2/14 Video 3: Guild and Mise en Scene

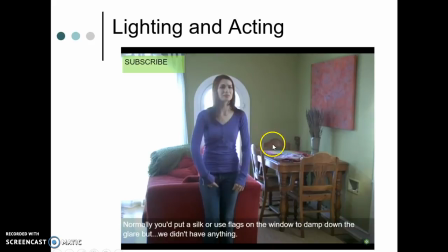[8:08]
The chairs that are used also in her bedroom. You see that there are 3 chairs here. The 4th chair is in her bedroom. So again, shows that she doesn't have a lot of money, but she's trying to make a nice space for herself.
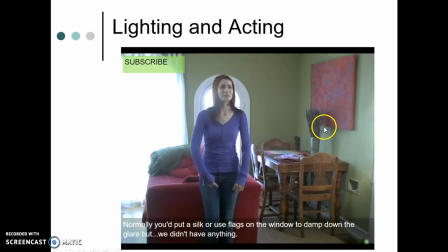[8:20]
And then the nice couch with the green throw that again kind of ties in visually with the green of the plant here. And so there are these clues that we can pick up along the way that help us to analyze the significance of the importance of the mise en scène,
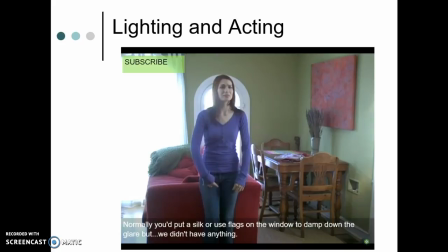[8:38]
to helping to communicate information about the narrative.
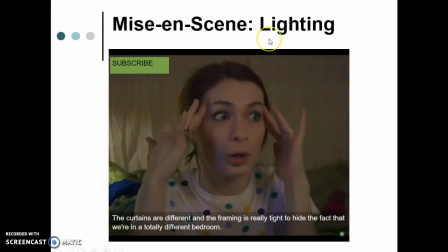[8:41]
Now here we can see again that the lighting that is used in scenes that are supposed to be sort of natural are more professional than the scenes that are supposed to be Kodak's talking directly to her webcam.
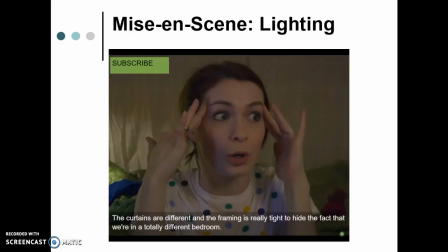[8:58]
There's a conscientious choice that's made to sort of trick us into thinking that the parts that are filmed by multiple cameras with 3-point lighting are real life, like we're flies on the wall, whereas this is where Kodak is directly, intentionally deciding to talk to us.
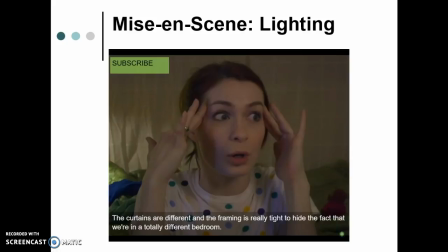[9:16]
She's not a professional photographer. She's not a professional cinematographer. Therefore, the lighting is poor. The framing is close. Also, you can note here that they've noted that the curtains are different and the framing is really tight to hide the fact that we're in a totally different bedroom. So there are tricks.
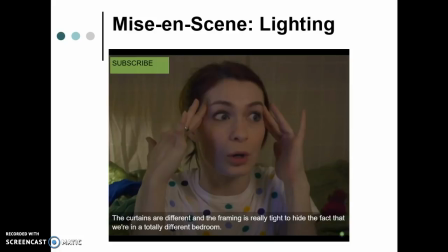[9:35]
There are always tricks that you can do by trying to either accentuate or crop out the mise en scène, the decor, the setting, in order to present what seems to be a realistic narrative to your viewers, even when you're dealing with different settings, different locations, financial concerns,
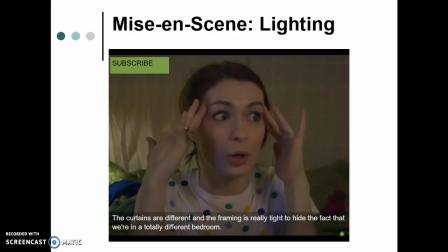[9:57]
things that you would prefer to have a lot of money for, but yet just don't. And also, again, I want to stress that the lighting here, we don't have a very bright key light. Obviously, there's not a fill light. There is not backlight.
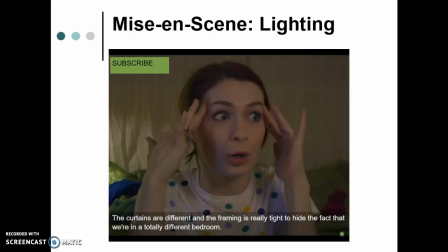[10:11]
The background, the curtains look like they're right behind her, even though we know that there's literally a bed between her and the curtains. And so there must be several feet, but because there's not a backlight and because the lighting is so low, this appears to be a very confining space
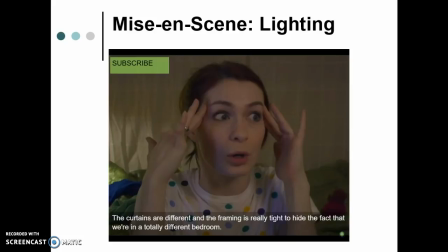[10:29]
and also a very sort of natural amateur video that would be produced logically by somebody who is filming herself on a webcam.
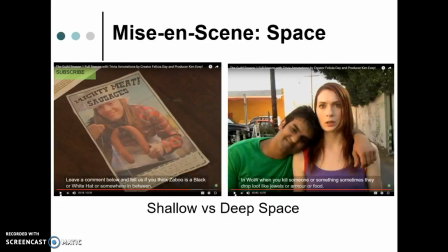[10:41]
All right, so now I want to talk about space. This is the next component of mise en scène. And there's a difference between shallow space and deep space, and I want us to really pay attention to shallow space and deep space is very different from shallow focus and deep focus.
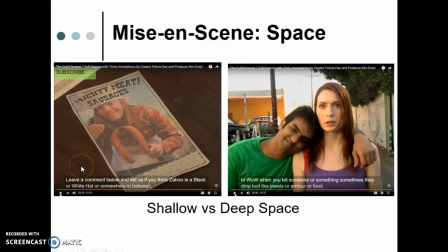[10:58]
Here we have shallow space. Love this picture of Blades with his mighty meat sausage. But it's shallow space because there's only one level of space. We have simply the table and the close-up of Blades. There's only the foreground. That is it.
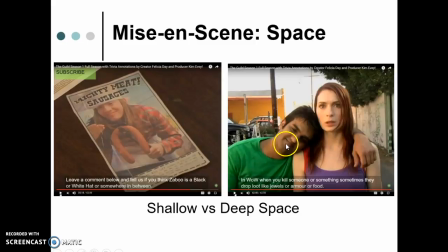[11:18]
Compare that to this shot here where we have Zabu and Codex in the foreground. Here in the midground, we have cars and a wall. And then in the background, we have this building and even this telephone that is very far back.
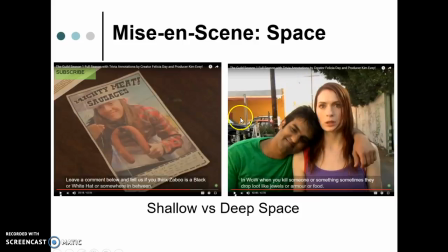[11:35]
So we have three levels of space here. The foreground, the midground, the background. Whereas here we have only the foreground.
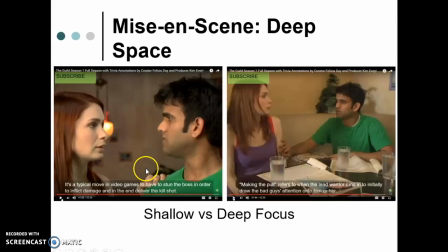[11:44]
Now, here we have two shots that show shallow focus versus deep focus. Both of these shots have a foreground, a midground, and a background. Here we have foreground, midground, and background.
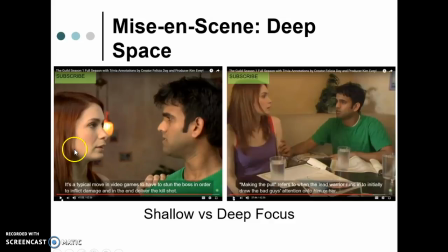[12:01]
But this shot has shallow focus, where Codex and Zabu are in focus, and what's here in the background, you can see crisp, clean images of them here in the foreground, but what's in the background is very blurry.
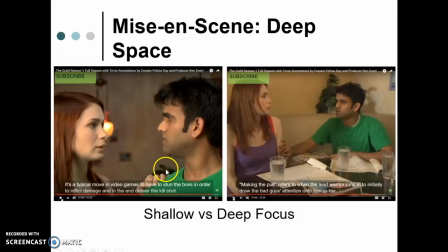[12:15]
You can't make out what's in these pictures, or, you know, that's just like a blurry blob where the plant is. But here, if you look, again, we have a foreground, a midground, and a background, but the papers that are lying there on the table are just as clearly, crisply in focus as the water glasses,
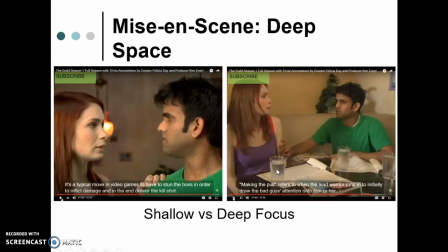[12:35]
and just as clearly, crisply in focus as is Codex and Zabu, and just as crisply, clearly in focus as is this plant in the background. So this is deep focus, where everything is equally in focus, whereas this is shallow focus.
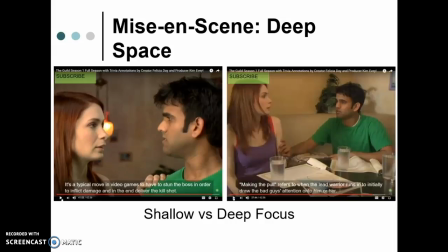[12:52]
Cinematographers make this choice in order to draw our attention to certain aspects within the scene or the shot. Here, we're clearly supposed to be focusing on the intense conversation between Codex and Zabu, whereas over here,
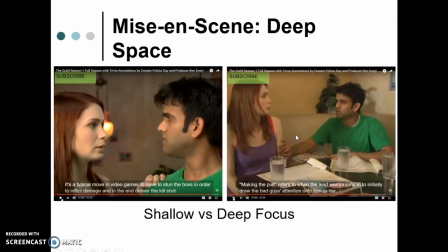[13:09]
apparently we're supposed to be registering the fact that not only are they having a conversation, but that they're having this conversation in this cheesy, cheap restaurant that has fake plants in the background, that has a really bad vinyl covered
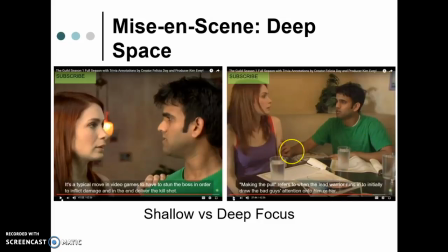[13:26]
seat booth here, and also that is, like, again, the water, which shows that they're trying to keep down their expenses. All these people are unemployed, and that they're working, that they're thinking about their virtual lives as they're here in this restaurant with these menus.
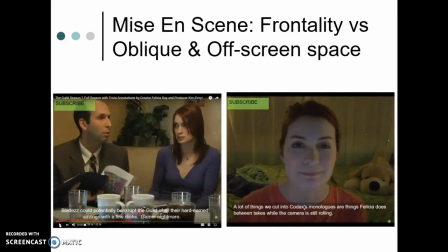[13:45]
So, last thing I want to talk about is framing with frontality versus oblique and off-screen space. Now, I am running out of time on this video, so I think I'm going to go ahead and just stop now so that I'm not rushing through it.
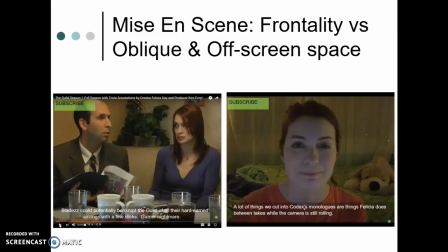[14:03]
So stay tuned for the last and final video.